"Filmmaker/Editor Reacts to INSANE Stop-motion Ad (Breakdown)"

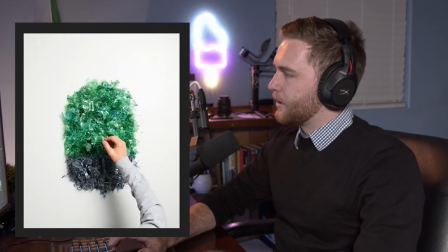Now this little trick here is very interesting. When you see him starting to pull the string out, the pieces of bottle go closer together.
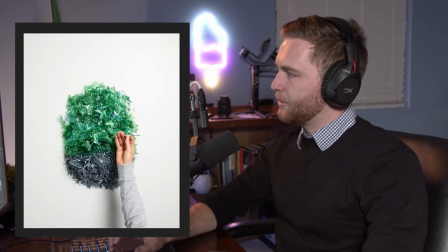Again, that's normal stop motion. When he pulls the string out, very interesting how
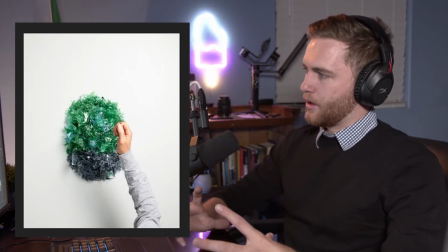right now there's probably not a ball of yarn underneath that up until here.
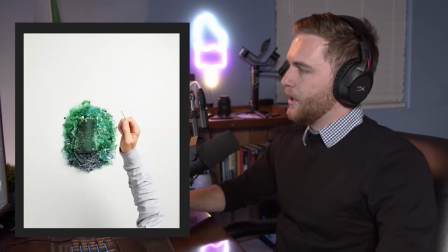So right here, they put the ball of yarn and they put the stuff around it, or the trash around it,
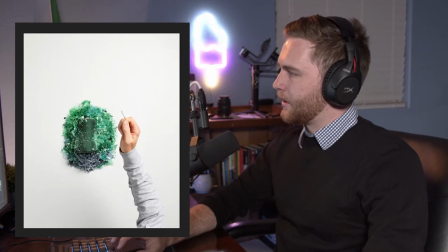and that wasn't too difficult.
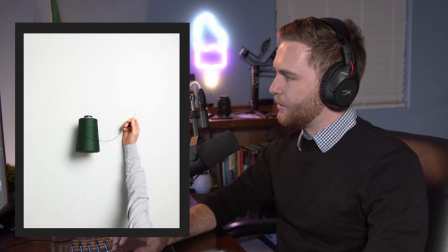And they kind of gave it a little bounce, suspended a bit, and then let it drop and let it roll.
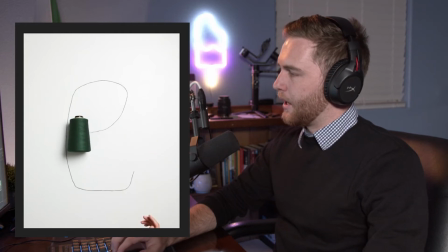Again, normal stop motion there, I would assume. And then again, this is another bit of stop motion where they just unravel it. Yeah, that's definitely stop motion. It's not video converted down to stop motion.
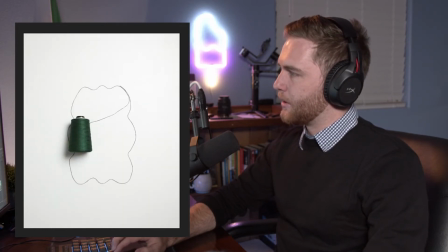Normal stop motion. And okay, and then this is where they make the shape of all the balls of yarn. So if you would imagine one here, imagine one here, imagine one here,
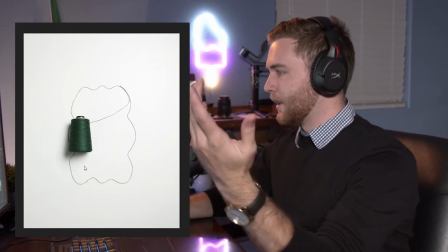they kind of took the shape of the string and kind of outlined it a little bit to help the transition a little more,
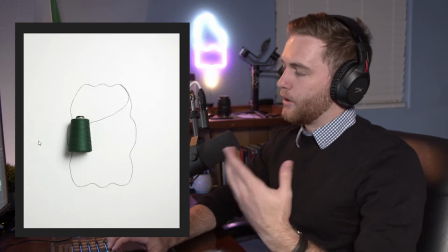because it's one frame there's nothing there and the next frame is there.
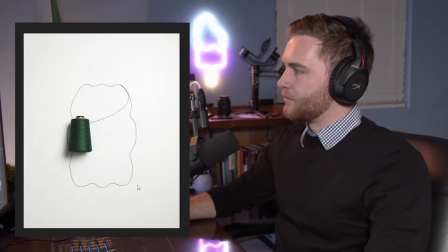So these little outlines here kind of help people adjust to that transition.
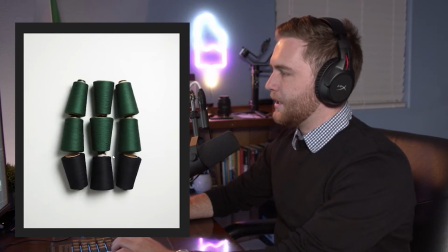Again, they also add a bit of movement to help kind of ease that in, which is definitely very useful.
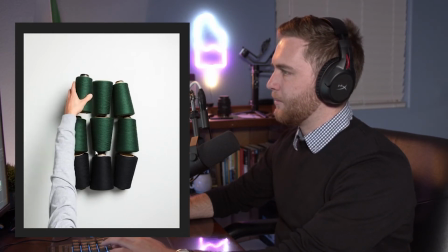Again, here, this is more stop motion where he picks it up. It also makes it easy to remove the balls of yarn later.
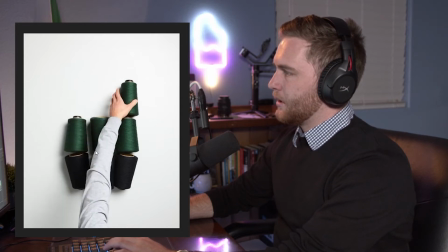What I think they did,
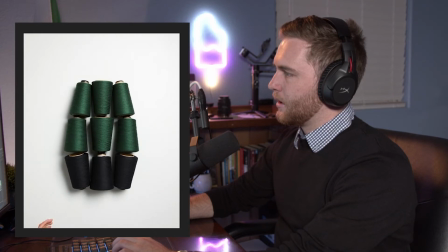and I could be wrong. What I think they did is, once they finished the balls of yarn from moving, I think they took out these 4 or 6 actually,
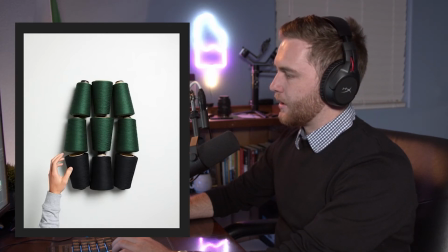these 6 balls of yarn, left these ones so that once they took the ball of yarn over the other 2,
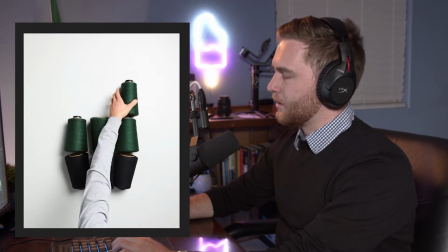they would just mask it out.
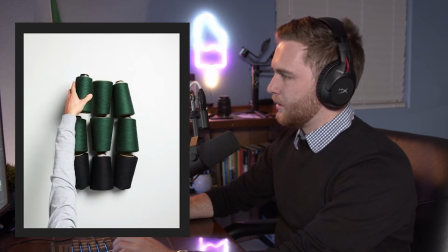Or actually, that's one way they could do it, but it looks like here they actually did use stop motion. Now that first process of masking and taking it out would have taken a bit longer actually.
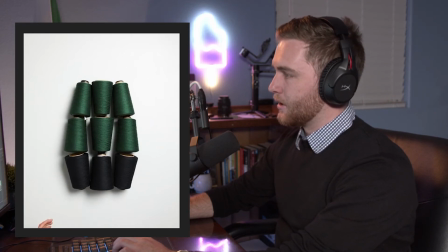But what I think they did actually is picked up the ball of yarn,
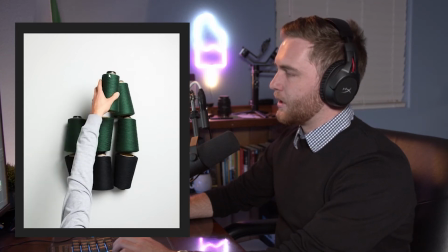and at one point the guy who's holding the ball of yarn stays extremely still whilst they take that ball of yarn underneath,
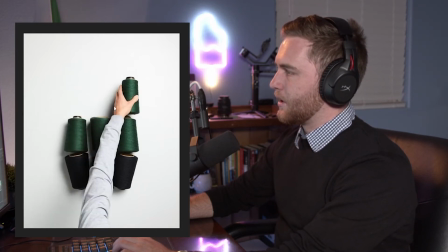and then he continues, and they do the same thing with that, and then the same with all the rest.
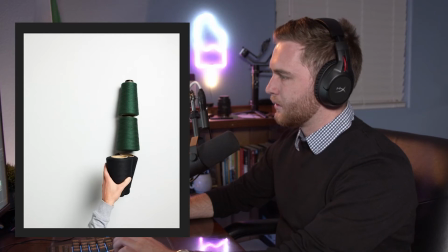Let's see here. Yeah, for sure.
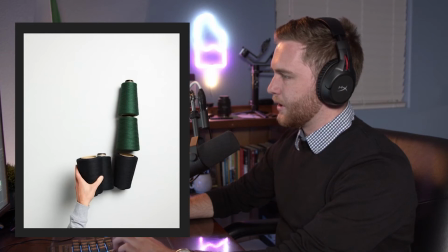They did just take it out when he was pausing his hand. Okay, so that solves that.
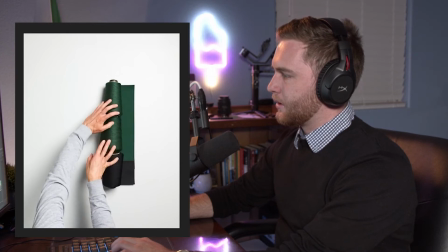Next, this is again stop motion of him unraveling it.
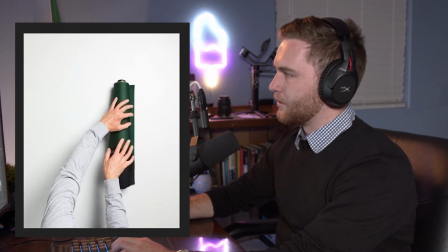And they really reduced the size of those yarns, which is hard to do.
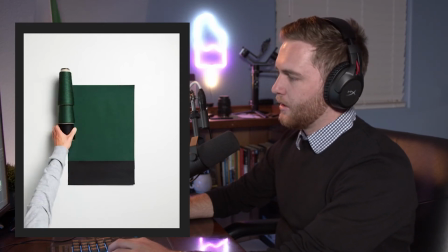I mean, that's a lot of yarn wastage. And this whole video is about saving the environment. Oh well. Anything for the videos, right? So again, stop motion.
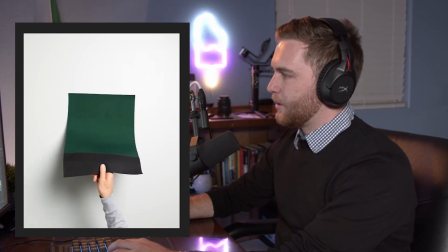This part is interesting.
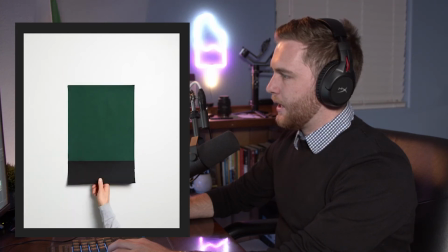So already the black is a part of the green. They're not two separate, well, they're two separate fabrics, but they're already seamed together or sealed together, whatever you call it, stitched.
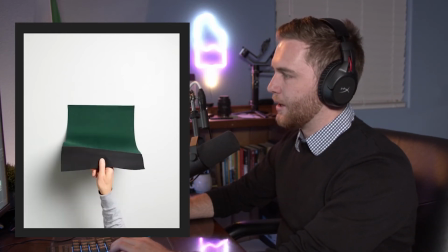So they're not two different fabrics on the table. They're sewed together as one.
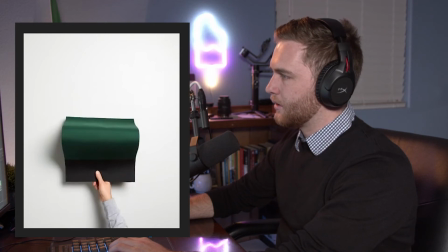This is very interesting. Okay, so it's just another cut.